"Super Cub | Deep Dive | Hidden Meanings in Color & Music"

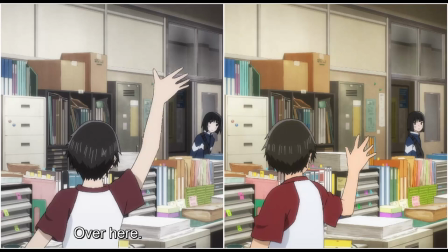0s
Check out these two shots. Can you see the difference? Side by side, it's pretty clear, but these are unaltered shots from two different scenes in the 2021 anime Super Cub.
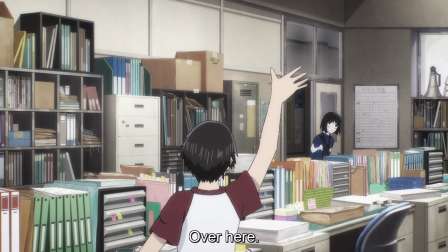8s
In the first one, the main character enters this faculty room doing a new job for the first time. You can see how her social anxiety and inexperience is reflected in the dampened color palette of that shot.
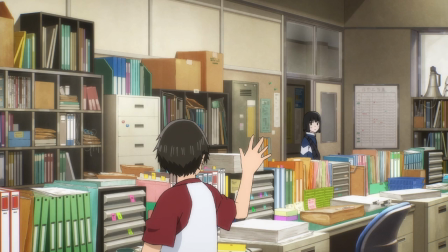18s
In the second shot, she's returned to the room after getting more experience doing her job and talking to people,
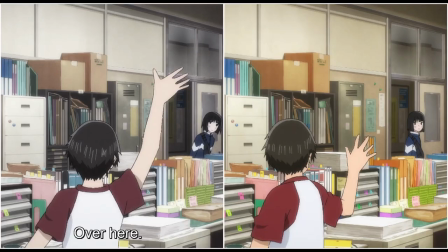23s
and the directors have boosted the color saturation to reflect that she is much more comfortable and confident.
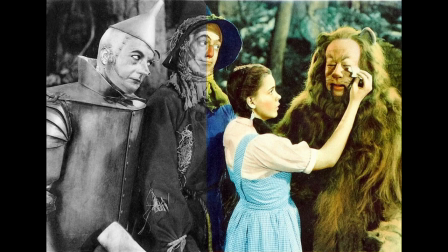29s
It's an old trick that goes back at least as far as 1939's The Wizard of Oz. I can even use it right here. Here's a shot with low color saturation, and here's a shot with saturation boosted.
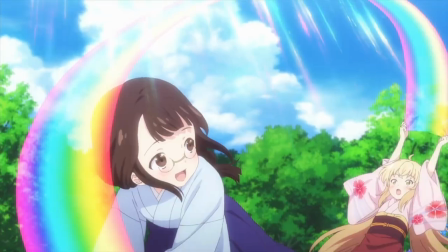39s
This technique has been used in anime like Konohane Katan and Boogie Pop Phantom before, but perhaps never to the extent that we see in Super Cub. And it's just one of the techniques in color and sound hidden away in this show that makes it such a great anime.
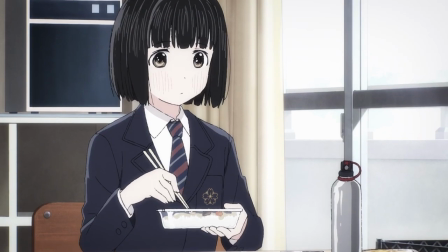52s
Let's check it out. Super Cub follows a young girl named Koguma who's a second year high school student in Yamanashi Prefecture.
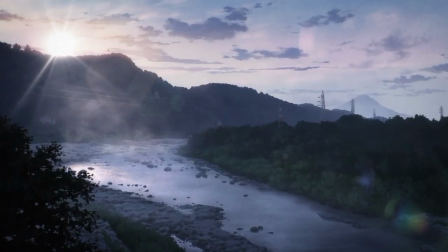60s
If you're familiar with Laidback Camp, it's the same setting. Lots of mountains, lots of natural beauty.
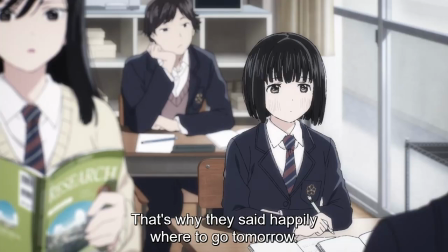65s
Koguma is in a bit of a rut psychologically and socially until one day she decides to purchase a Honda Super Cub,
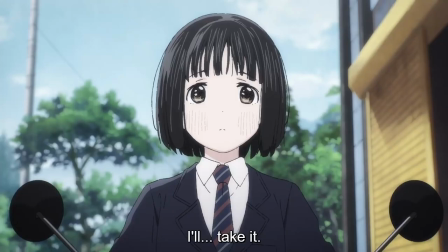71s
which allows her greater freedom of movement and provides some focus to her life as she now has new skills to learn and a new responsibility to care for.
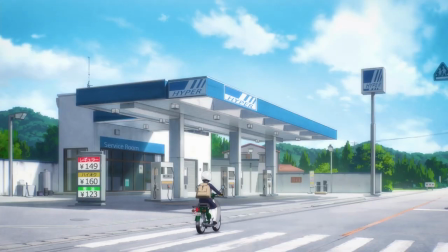78s
As she's able to expand the places that she can visit with her Super Cub, her social circle starts to slowly expand as well.
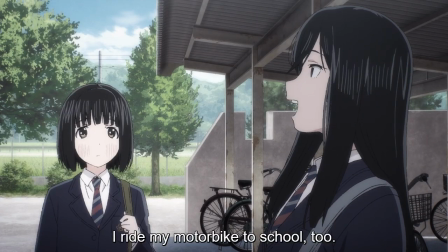84s
She meets two other girls, the passionate and beautiful Reiko, who's obsessed with cubs, and the diminutive but determined Aniroshi.
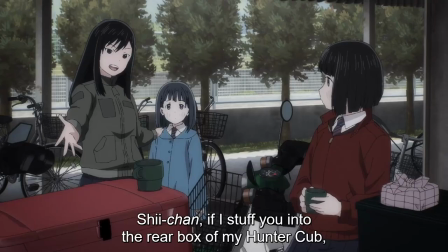91s
These three form the main group, and the series helps them and the viewers learn more about Super Cubs and each other.
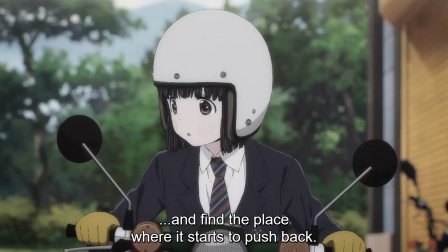97s
Most people will notice the significant change in the level of color saturation as soon as Koguma kickstarts her cub for the first time.
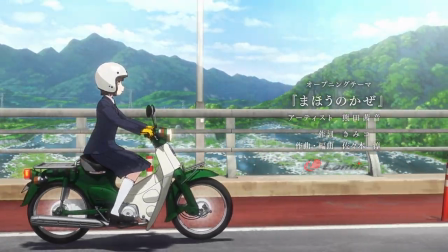104s
There's also a bump in color saturation during the OP, and a pretty noticeable one when Koguma drinks the Hawaiian and coffee in episode 8. But these boosts in saturation are all over the place.
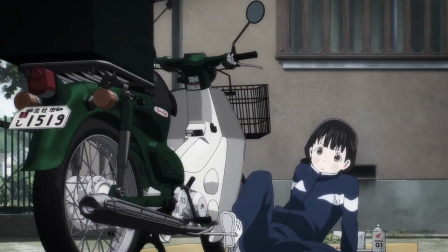113s
It can be really fun hunting for these Easter eggs to try to spot when the directors wanted to enhance the viewer's emotional response, or symbolize a moment of inner change in the characters.
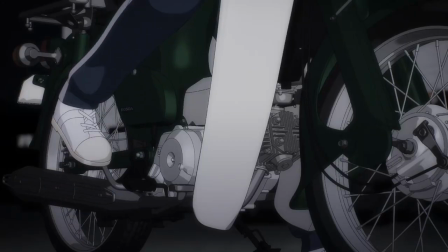122s
For instance, in episode one, there's another boost in color saturation when Kogum is able to start her cub again at the convenience store, but it's much more subtle this time.
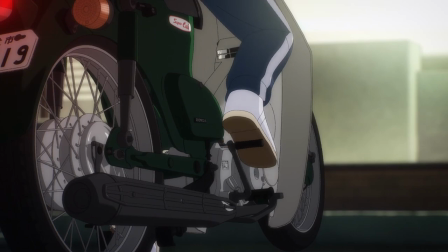131s
It's nighttime, so the overall palette is darker, but there's also a cut right before the change so that we're not staring at the same scene when it bumps the saturation.
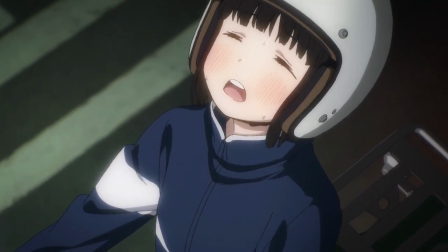138s
This makes the change easier to miss, but that extra boost of color can enhance the viewer's relief at the cub working again, whether or not they notice that shift in color usage.
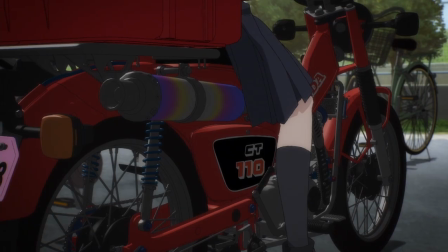147s
One thing I like about their use of color saturation as a symbol is that they don't overdo it.
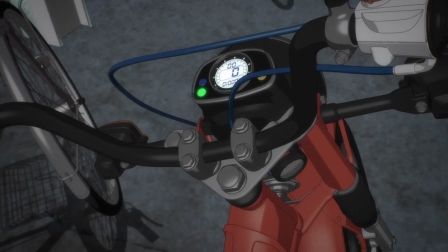152s
A lesser show would have made the switch glaringly obvious every time, but this show trusts the viewer.
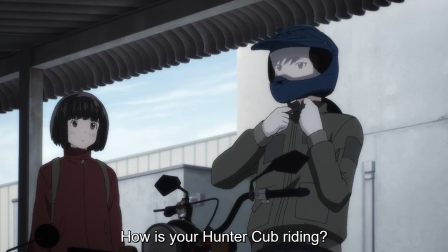157s
They realize that even if someone never picks up directly on the color use, they're still going to feel the effects subconsciously and they'll have a more positive experience overall.
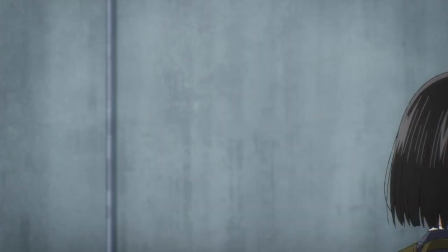165s
These color boosts are most noticeable when the camera stays on the same shot, but keep your eye out for boosts after a cut as well.
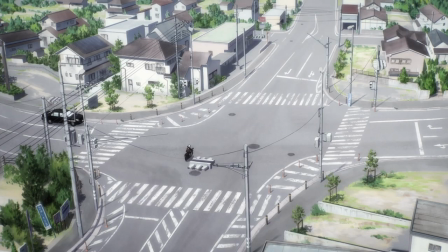172s
Check out the subtle color saturation boost as Koguma rides through the intersection. It's a big moment for her character.
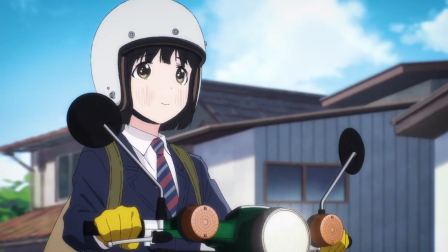178s
There's a significant saturation bump here, but it's harder to notice unless you're looking for it. I won't spoil all these bumps, but see how many you can spot the next time you watch the show. The music in the show hints at the true nature of Koguma and Reiko's relationship.
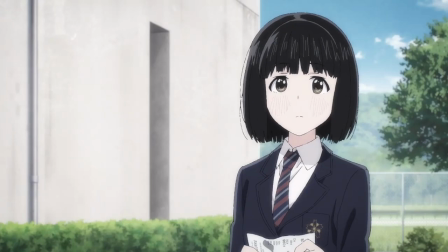192s
If you think they're just friends, that's Liebestrom by Franz Liszt playing in the background. It means dreams of love in German.
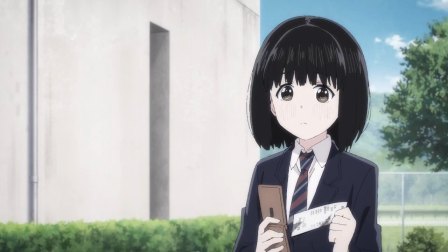198s
Though I should point out that Koguma had her first dream about her cub about four minutes before this scene.
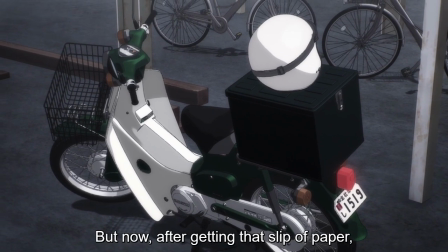203s
So those dreams of love could be about her cub instead.
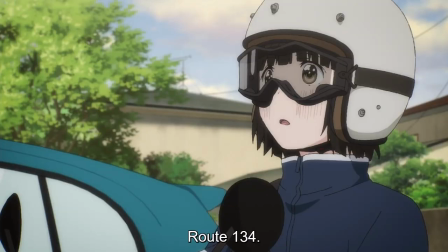206s
However, when Koguma is on her way to join her class during their field trip, she sees the shonen bullet road, which reminds her of Reiko, and makes her smile.
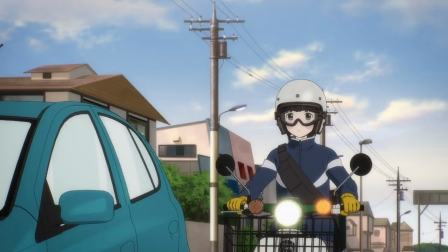214s
The music that starts playing at that point is Eric Satie's J'étais-vous, or I Want You.
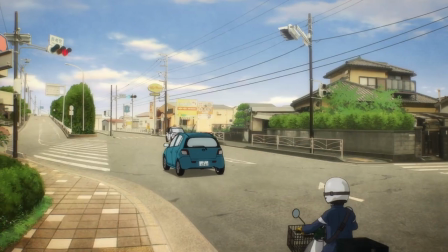219s
I love the little musical touches in the show.
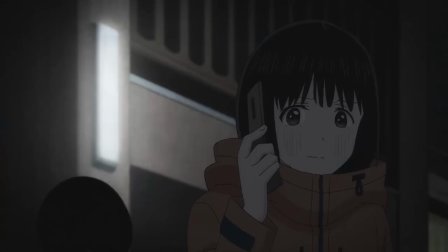221s
Like, if you're familiar with classical music, you probably picked up on the use of Vivaldi's Winter Concerto as a perfect fit for a dramatic winter scene late in the show.
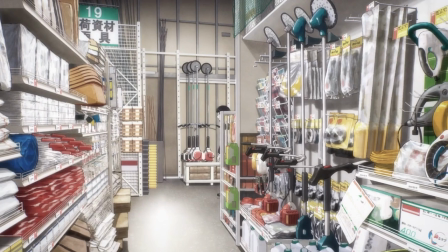229s
But did you catch the Bardcore version of the closing theme song playing in the hardware store? It's also playing in the clothing store in Episode 4.
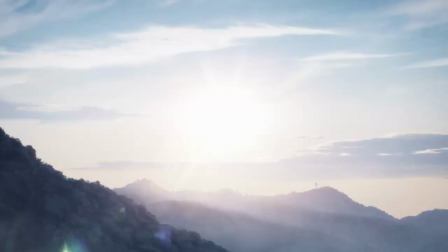236s
During the opening scene of Episode 1, we hear WC's Arabesque No.
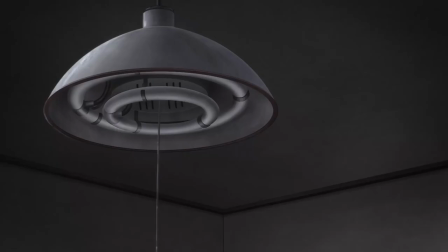240s
1, probably one of the most beautiful classical pieces ever written, as we see scenes of a modern town coexisting with breathtaking natural beauty.
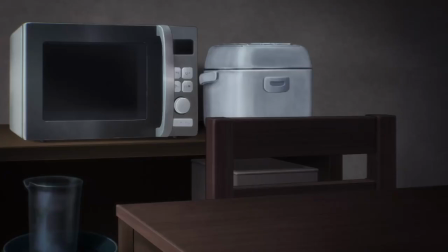247s
This is a pretty common theme in anime.